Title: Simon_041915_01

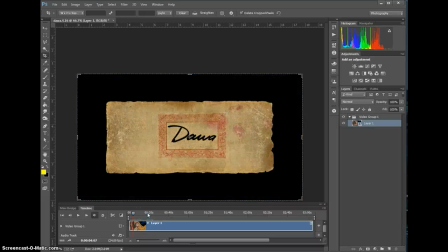[0:00]
Okay, Simon. So I took a look at your film. Definitely coming along, so that's really good.
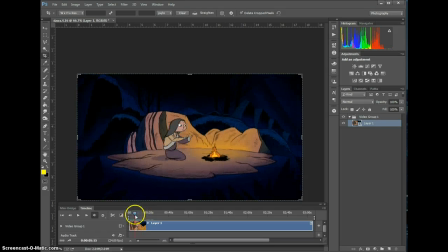[0:07]
I think the transitions are actually looking really nice. This beginning transition is fantastic. I think it's really professional looking. Looks really nice. Um, this is all looking really good. My biggest comment so far about the color that you're doing,
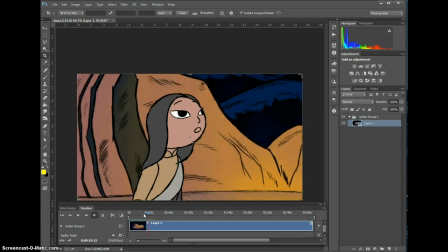[0:22]
which I don't like, but that's fine. Just the reason why I don't like it, I'll just put it out there one more time, is that you're coloring things, and if I go to the end, you still haven't finished the rest of your film.
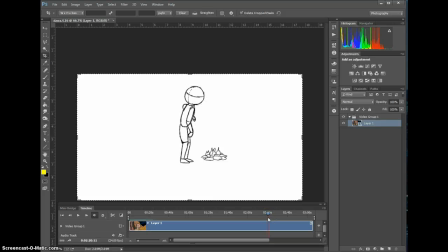[0:35]
So you're adding color, and you got 3 weeks, and I do think that if you work hard enough,
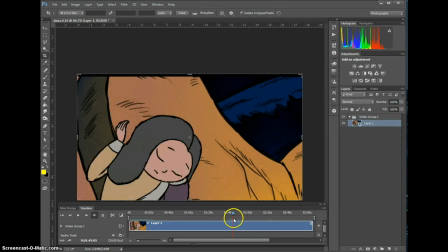[0:40]
you'll be able to get everything to this level, and I believe that you can do it.
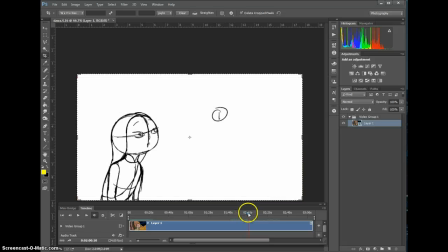[0:44]
Um, my problem is that there's no room for notes at that point, because you're kind of finishing it. So and you're more reluctant to do that.
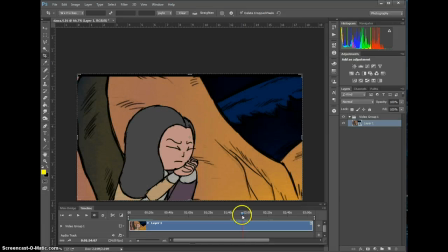[0:53]
So I would prefer that you stop with the color and you finish all this stuff first.
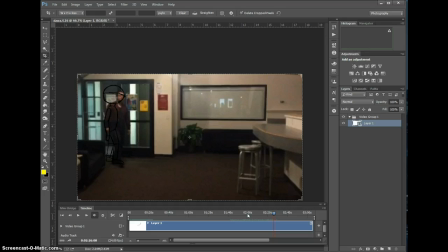[1:01]
Get it done. Anything that's still pencil test, get it to a state of being finished before you head to color.
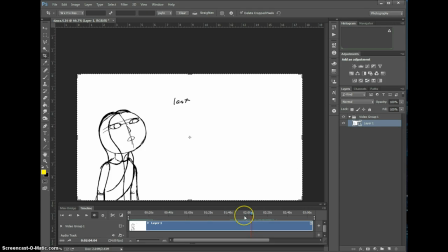[1:08]
Okay, and make sure that I'm getting you some notes on that area too.
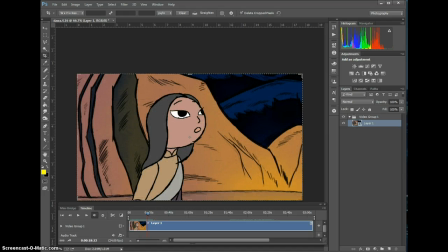[1:12]
Okay, so going back to the beginning, my biggest problem that I have so far with what you're doing here is the mouth. So the mouth color for me, when I look at it, it's darker, or it's lighter than the skin tone.
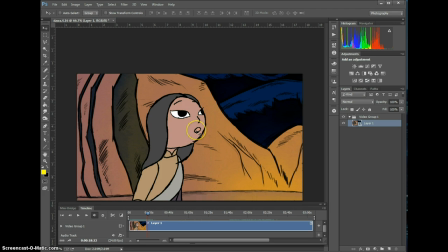[1:29]
And mouth is gonna, by nature, because it's a cavity, it's gonna be darker. So I would probably pick, this shade and go 50% darker or something like that, and fill in all your mouth shapes like that.
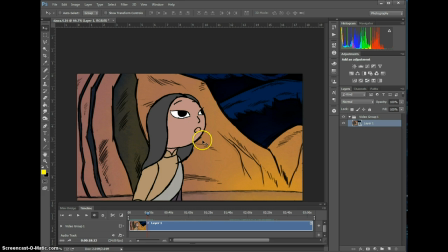[1:43]
I think it's gonna help it stand out a little bit better. It caught my eye, and I couldn't figure out what it was, and I was just like, oh, it's lighter than her skin. So make sure that you're taking a look at that, if you're going to add color. But this is a C item. This is something that you don't do until the very end, please.
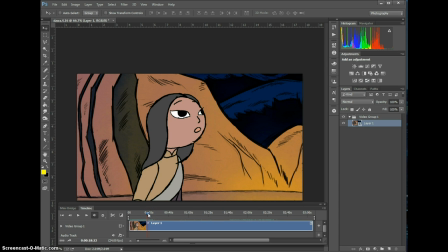[1:59]
Okay, just make a note of it, put it off to the side for later on, and we go from there. So moving on. What else? So this is the sneeze. Going on to the sneeze. The sneeze is still.
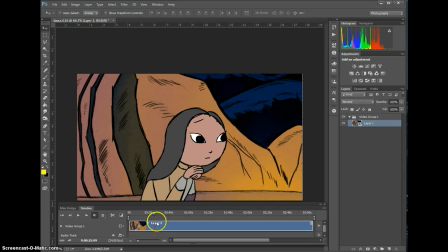[2:18]
Oops. I guess I can't forward through this. I'll just scrub through it here. So the sneeze is still. It's like you're doing two small sneezes still. Let me see if you could actually use. See, this face says that she's tightening up.
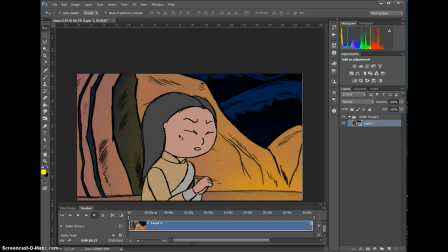[2:37]
And when you're doing a sneeze, when you're first doing a sneeze, when you're trying to get the sneeze to come out, you're opening your mouth. Everything is very relaxed. You're waiting for it to happen. It's a breath in.
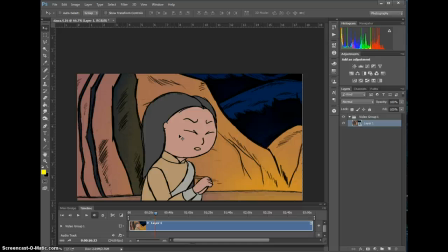[2:50]
Okay, it's a big breath in, trying to get the sneeze to come out, and then you go into the violent achoo kind of part. Okay, so this is still too much. What I would want you to do is I want you to kind of hit a pose that's something around like this.
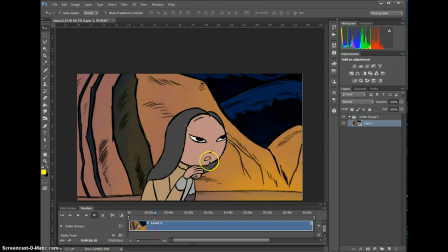[3:05]
Okay, she could do this like she's just really trying to make it come. This is actually a really nice one. And then I want you to continue this motion all the way to the top of the pose up here. Let's see if I could find it. What is that? Sorry, that was my son.
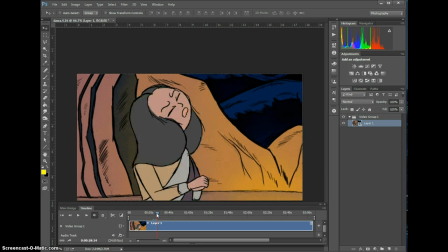[3:25]
So this, so that's the sneeze. God, I wish I could. Oh, here I could do it here. Let's see if it'll. Okay, so if this is it, you go through it.
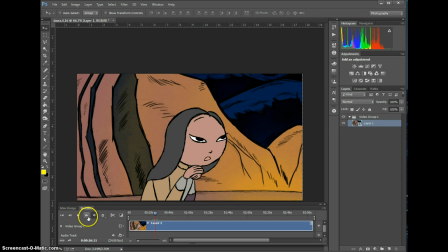[3:45]
Is it advancing? There we go. So again, that one pose, this is kind of nice. It kind of feels like she's trying to get it to come out. Um, and then she could go into this.
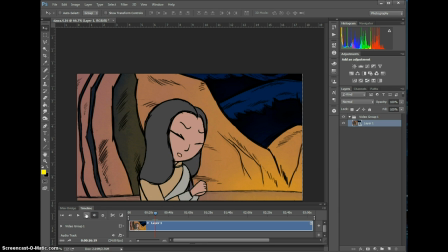[3:59]
This is great. This is a little bit too violent, and this is a little bit too, the head is too cocked here. So it's just a breath in. Just a breath in.
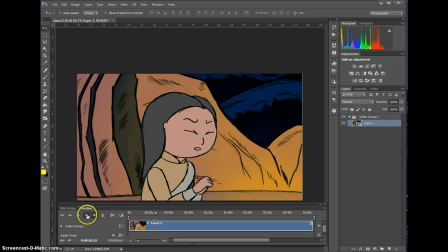[4:09]
This shouldn't happen at all. This pose should not happen. This should definitely not happen. This is way too violent for just a breath in, like a. Maybe she can start to kind of do this a little bit with her eyes,
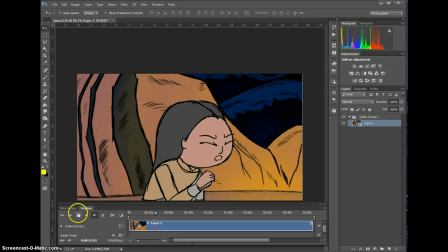[4:24]
as it's about to come out, right at the end, right before she's about to go into this. So then the sneeze itself is actually really nice.
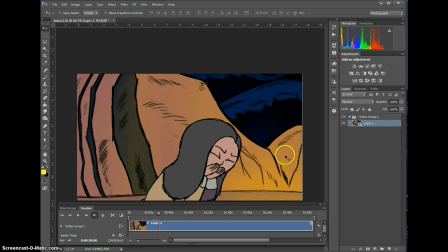[4:40]
The audio is off though, so you're gonna have to slip your audio. It's a little bit late. Okay, is what I'm seeing. So sorry about it, but take another pass. Maybe I'll try and get a reference to kind of show you what I'm talking about when it comes to doing it.
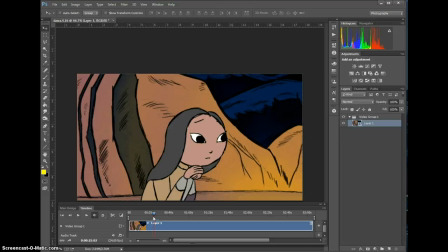[4:57]
It's not reading. It's reading it as 2 sneezes, but I'm not hearing 2 sneezes. So um, it's just a little bit too violent. Okay, so moving on. So we're going through it. So that's good.
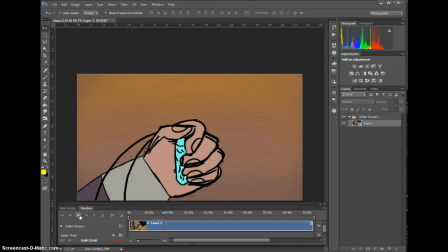[5:11]
So this is good. This is good. And then,
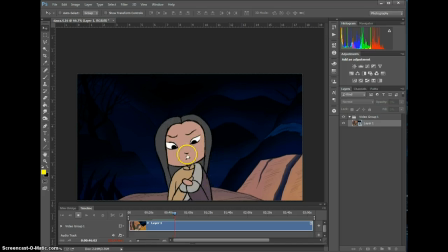[5:22]
okay. Nice. This is all very nice. So this is working really well. Continue with that. I would like to see the glow going on here.
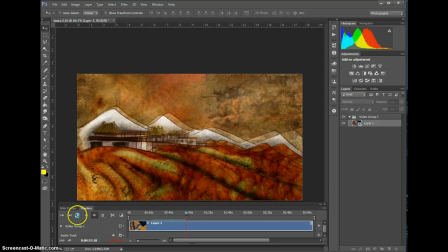[5:33]
This is nice. Eventually, obviously, we want to see that this image inside the black part. So if you need help with that, we can work on that this week. Now, this whole sequence, it seems like I'm seeing this image through the
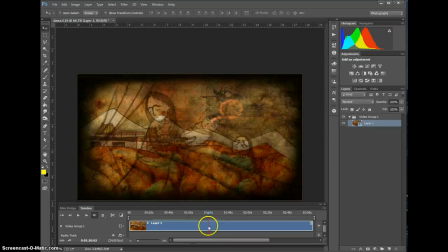[5:53]
entire scene. I'm not sure if you meant to do that on purpose. If you did, I want to talk to you about that.
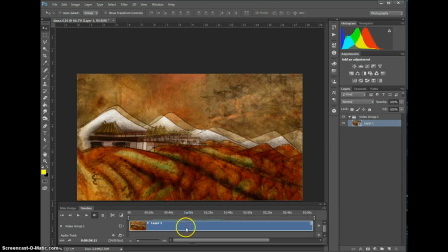[5:59]
I'm not sure that it's completely working. So let's go ahead and do that.
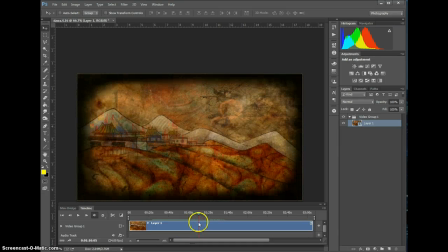[6:04]
This is all seems to be working for the most part. It's kind of tough to tell exactly what's going on,
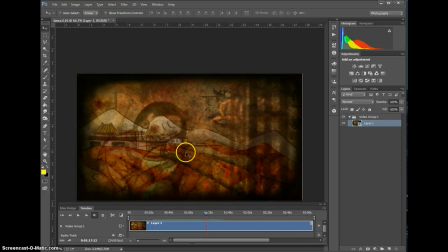[6:11]
so I'd like to look at it without this other image superimposed on top of it.
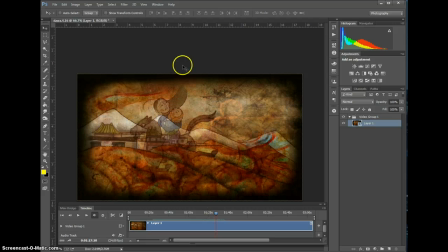[6:17]
So I'm going to leave my critique at that. Basically, just take this away and have it ready to talk about. If you want to do a couple more camera moves on it, then I'd say go ahead and do that. But we'll talk about that a little bit more in class, okay?
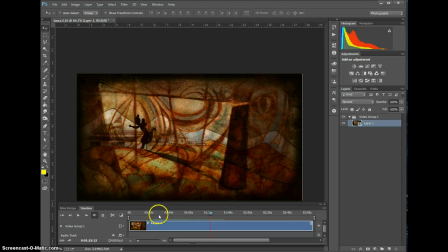[6:29]
And try to make sure that this, if you're going to do this burn-in, make sure that the burn-in is in there for every single one of the shots. I think there was like a few like these that don't have it.
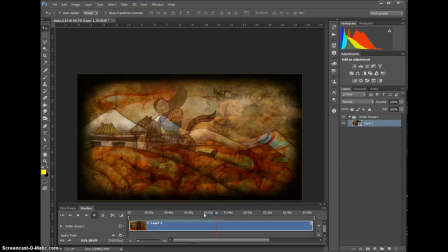[6:38]
So just make sure it's consistent throughout because it's a little jarring. And maybe, I don't know, your call on that one. I'll let you decide on that one. My opinion is that this is a little bit too burnt.
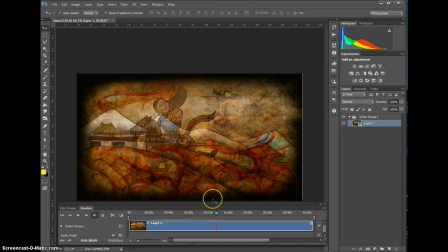[6:50]
I would probably take this thing down by about 50%. I want to see it there, but I don't want it to be too distracting. And right now I feel like it's taking away from the image. Unless you have a reason for it, again, we could talk about that.
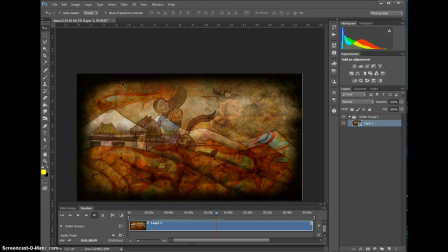[7:02]
But I would probably take this image and just in Premiere, just go to the opacity and take it down by 50%.
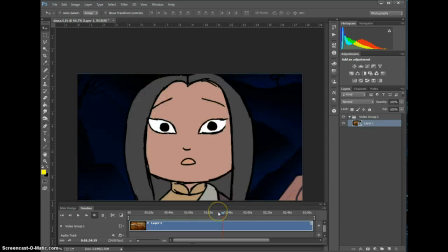[7:11]
Okay, so moving on. The breathing, after she comes out of the thing, the breathing feels a little.
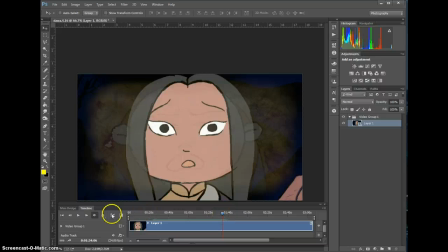[7:23]
Let's see here.
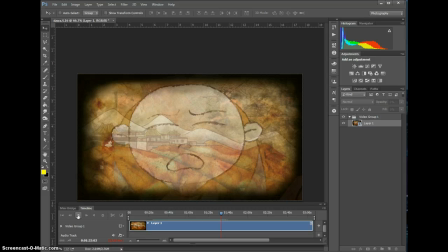[7:24]
Let me just play it at speed here and take a look at it real quick because I'm not seeing any shoulders, and breathing is everything with the chest.
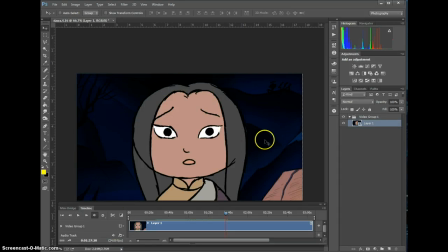[7:32]
I see a little bit of up and down, but I'm seeing more up and down with the head than anything, and I think that it would be more that the head would kind of stay in its same place, and as the chest expands and raises, the head would kind of roll down a little bit.
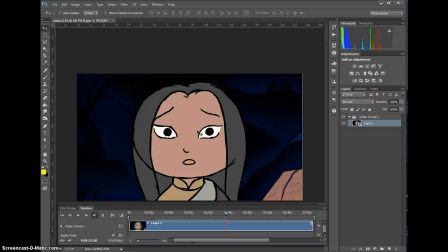[7:49]
Even her focus would stay towards us, but her head would kind of roll forward towards us. And as her chest and her shoulders kind of come up. Hopefully that makes some sense to you. If it doesn't, we can talk about it a little bit more in class. But try to have another stab at that.
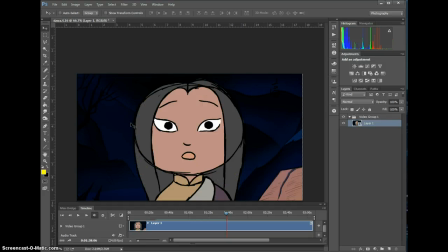[8:07]
Again, the reason why I'm not liking the color is because I'm asking you to change that, and you just spent all this time putting color in. So, I mean, I know you said it wasn't that difficult.